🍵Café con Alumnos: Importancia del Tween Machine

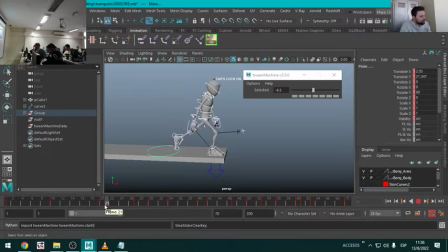(11:48)
y que el momento en el que cambia esta pose sea mucho más abrupto entonces ahora la única información que tengo es pose A y pose B pero lo que yo puedo hacer es venir, por ejemplo el fotograma 12, o sea 2 o 3 keys después,
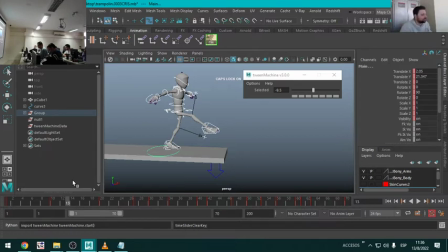(12:04)
siempre uno de mis jefes una vez me dijo algo muy copado que es, trata de tener una pose cada 3 o 4 keys frames, entonces voy por ejemplo al fotograma 13
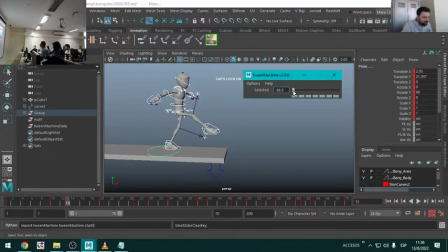(12:13)
y genero una pose pero muy parecida a la anterior, miren super parecida ¿ven? es una variación mínima
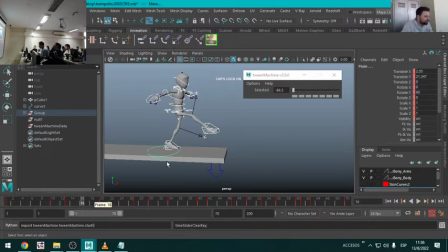(12:23)
¿para qué? para que mantenga voy al 16 por ejemplo y genero de vuelta Una pose muy parecida Tengan en cuenta que siempre el Twin Machine Lo que hace es generar la pose Teniendo en cuenta los dos keyframes de cada extremo Es decir Si yo hice la pose en el 13 ¿Qué keyframe me está teniendo en cuenta para jugar?
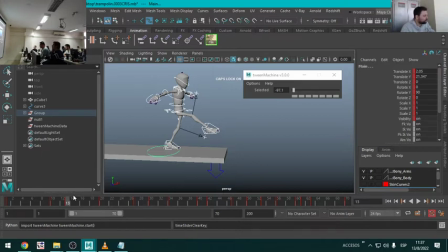(12:42)
El 20 y ¿cuál? No, y el 10 El 10 que está acá y el 20 Me toma el primero que está antes Y el primero que viene después Ahora, si yo hago una pose acá en el 16 ¿Cuáles me va a tener en cuenta?
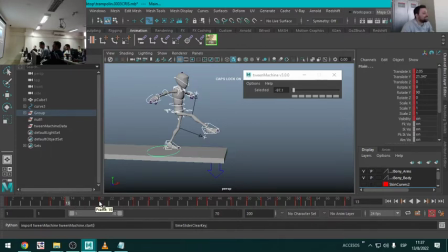(12:57)
Claro, en realidad es el 13 Pero está bien, es el 13 y el 20 Sí, no, está perfecto El 13 y el 20, ¿sí? Siempre tiene en cuenta El primero anterior Y el primero posterior Entonces, si yo sigo poniendo poses
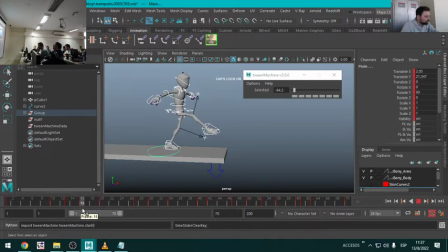(13:12)
Ahí cerquita Lo que voy haciendo es generarme poses muy parecidas Y de golpe acá en el 18 Puedo generar una pose mucho más abrupta Ahí, más parecida A la del 20, ¿sí? Entonces lo que voy a tener es algo así ¿Ven? Mantiene, mantiene, mantiene y cae fuerte Esto es lo que hay que ir haciendo con todo Ahora,
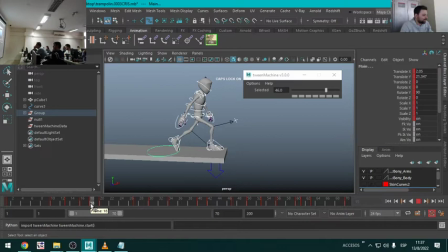(13:32)
el Twin Machine por defecto genera poses automáticas Pero yo podría venir a esta del 18 y decirle Pará,
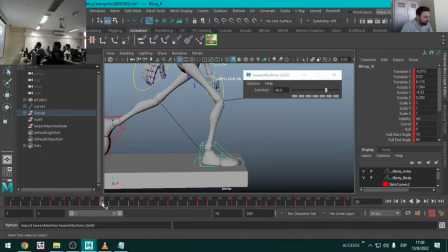(13:39)
me encantó esta pose pero en el 18 quiero que la pata puntualmente ya esté pisando Entonces manualmente uno puede venir y modificar poses del Twin Machine El Twin Machine es una buena base Pero después nosotros empezamos a modificar
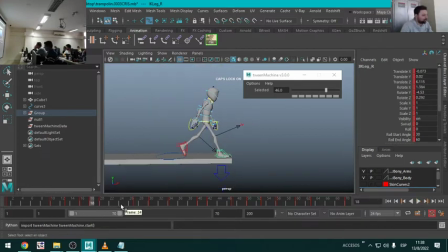(13:56)
Lo que nos va dando Es un paneo general De la pose completa Pero yo, repito, puedo venir Y una vez que ya me generó la pose
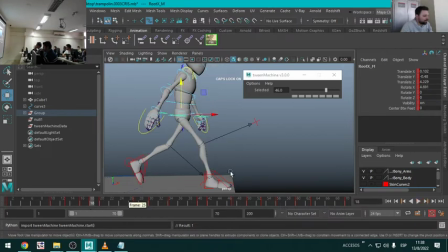(14:06)
Agregar algunas cuestiones ¿Para qué hice esto? Porque si no lo que hacía el Twin Machine era esto Miren
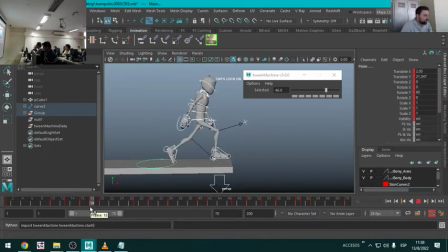(14:12)
Me seguía moviendo a todo el personaje Como si fuese uno Pero yo quiero acá que en el 18 El pie ya haya llegado Entonces lo que hago es, voy solo al pie, le copio y le pego la pose del 18
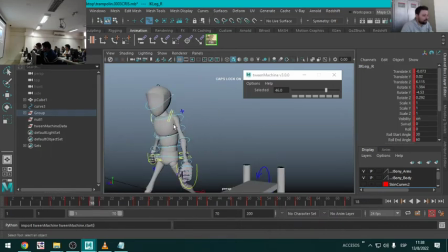(14:27)
O puedo venir a esta pose del Twin Machine, de acá que me generó el 18 Y decir, no, pero mira, quiero que todavía el brazo izquierdo siga tendiendo a estar en la pose anterior ¿Para qué? Para generar más overlapping, no sé, se me ocurre
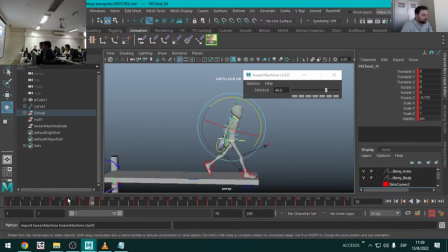(14:40)
O que el pecho todavía esté un poquito más para arriba O sea, el Twin Machine está bueno, pero después la verdad es que nosotros podemos ponerle nuestra impronta Lo mismo acá Si se va a agachar ¿Sí? Ahí O sea, entre esta pose y esta
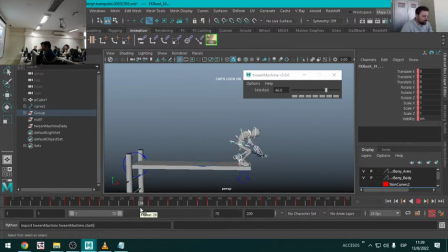(14:56)
Pueden de golpe decir No quiero poner tantos keys Porque la verdad es que es un movimiento sencillo Yo siempre igualmente trato de ir al medio Aunque sea y poner Algún key Más que nada para que El Maya entienda que pose quiero favorecer Yo lo que voy a hacer acá es poner un keyframe más parecido
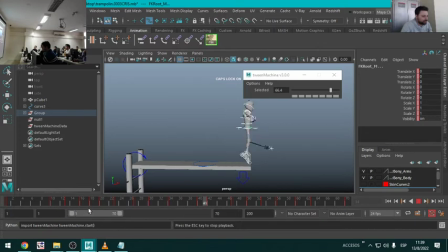(15:15)
Al segundo Para que se agache de forma abrupta, mantenga y después se levante Voy a volver a trabajar en la primera parte Y les dejo tiempo para que lo empiecen a probar ustedes Obviamente recomiendo que cuando empiecen a trabajar el blocking plus Lo hagan siempre en una versión nueva